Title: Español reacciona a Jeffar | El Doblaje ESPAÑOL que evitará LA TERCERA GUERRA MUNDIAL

Entendiendo esto comprendemos mejor la situación del personaje y por eso al inicio luce un poco tímido. No mira a la cámara, no empieza con total seguridad pero al mismo tiempo va ganando firmeza,
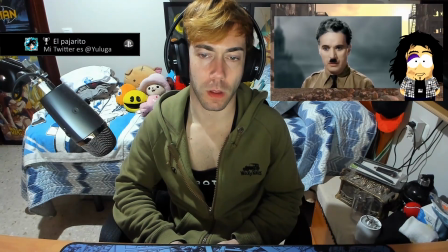(4:18)
pues va notando que esta es la oportunidad de liberar tanto a su país como a todo el mundo y por eso su discurso es reflexivo porque tiene...
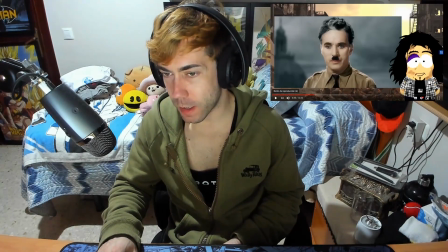(4:25)
Madre mía como se lo ocurre a Jeffar, eh que cabrón el tío como sabe y como siente todo, eh no se le escapa nada, vamos hay que llegar al corazón de millones de personas y eso lo vamos notando con el progreso de la escena.
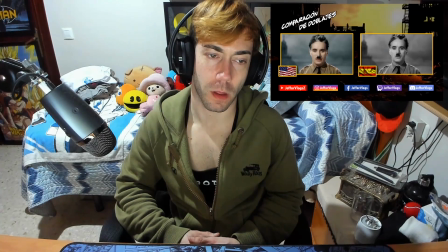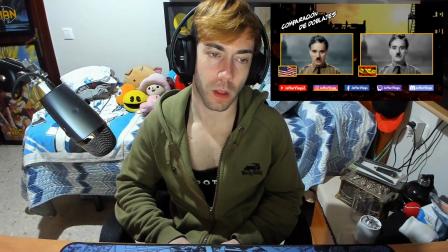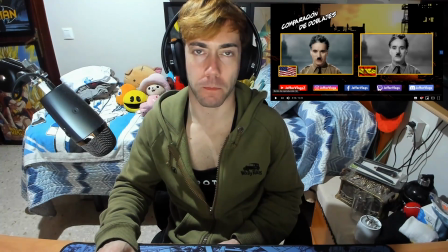(5:07)
Pero Yuluga, que no te ríes. ¡Que no lloras! ¡Que no reaccionas! Madre mía Qué subnormales Que hay por aquí
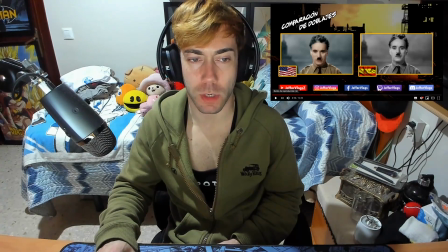(5:17)
Esto es un momento serio Igual que lo de Kung Fu Panda Un momento serio del cual podrán tropecientas mil reacciones Seguramente
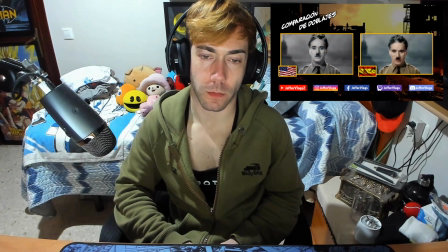(5:25)
Hemos progresado muy deprisa Pero nos hemos encarcelado nosotros El maquinismo que crea abundancia nos deja en la necesidad Nuestro conocimiento nos ha hecho Cínicos,
nuestra inteligencia duros y secos Pensamos demasiado Y sentimos muy poco
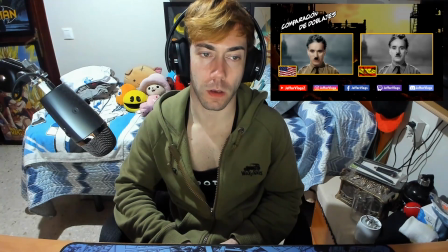Más que máquinas necesitamos humanidad Más que inteligencia tener bondad y dulzura Sin estas cualidades la vida será violenta Se perderá todo Poco a poco va ganando confianza Vemos que su mirada se va fijando en la cámara Y sus palabras comienzan a ser más y más profundas El doblaje español en esta escena está
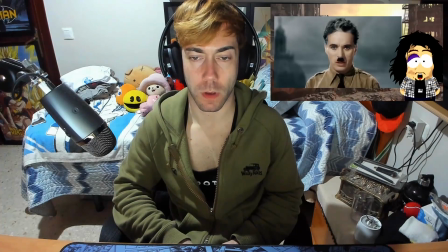(6:08)
muy bien logrado, es más, por momentos lo siento más conmovedor y es que Ricardo Solanz, quien le dio la voz a este personaje en España,
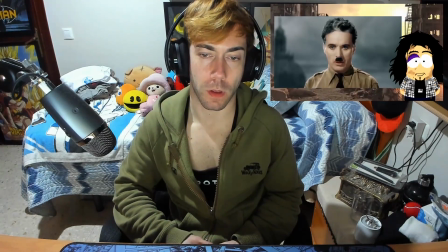(6:16)
lo hace aumentando un poquito la energía de sus palabras y cuando tiene que bajarle a la intensidad lo hace con pesar, no mucho pero suficiente para que se sienta ese contraste y eso es lo que notamos muy bien en esta frase.
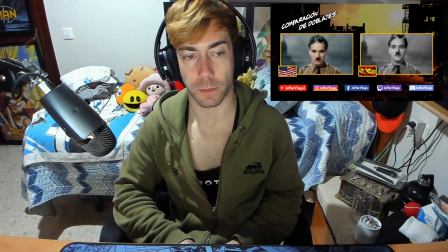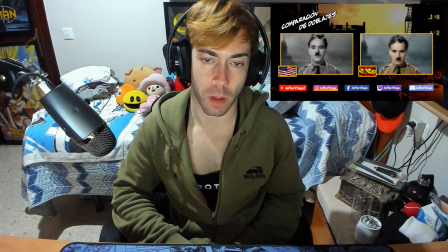(6:37) ha hecho cínicos, nuestra inteligencia duros y secos. Pensamos demasiado y sentimos muy poco. ¡Me duele!
El doblaje español aquí llega más al corazón porque puede sentir la culpa sutil en sus palabras.
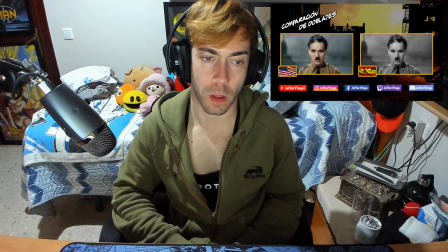Los aviones y la radio nos hacen sentirnos más cercanos. La verdadera naturaleza de estos inventos exige bondad humana exige la hermandad universal que nos una a todos nosotros un
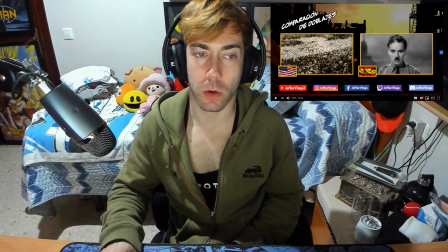(7:08) momento súper serio pero a la vez pero bonito ellos estoy con la boca abierta y todo
megatón pero por todo lo alto y algo totalmente diferente a lo que estamos acostumbrados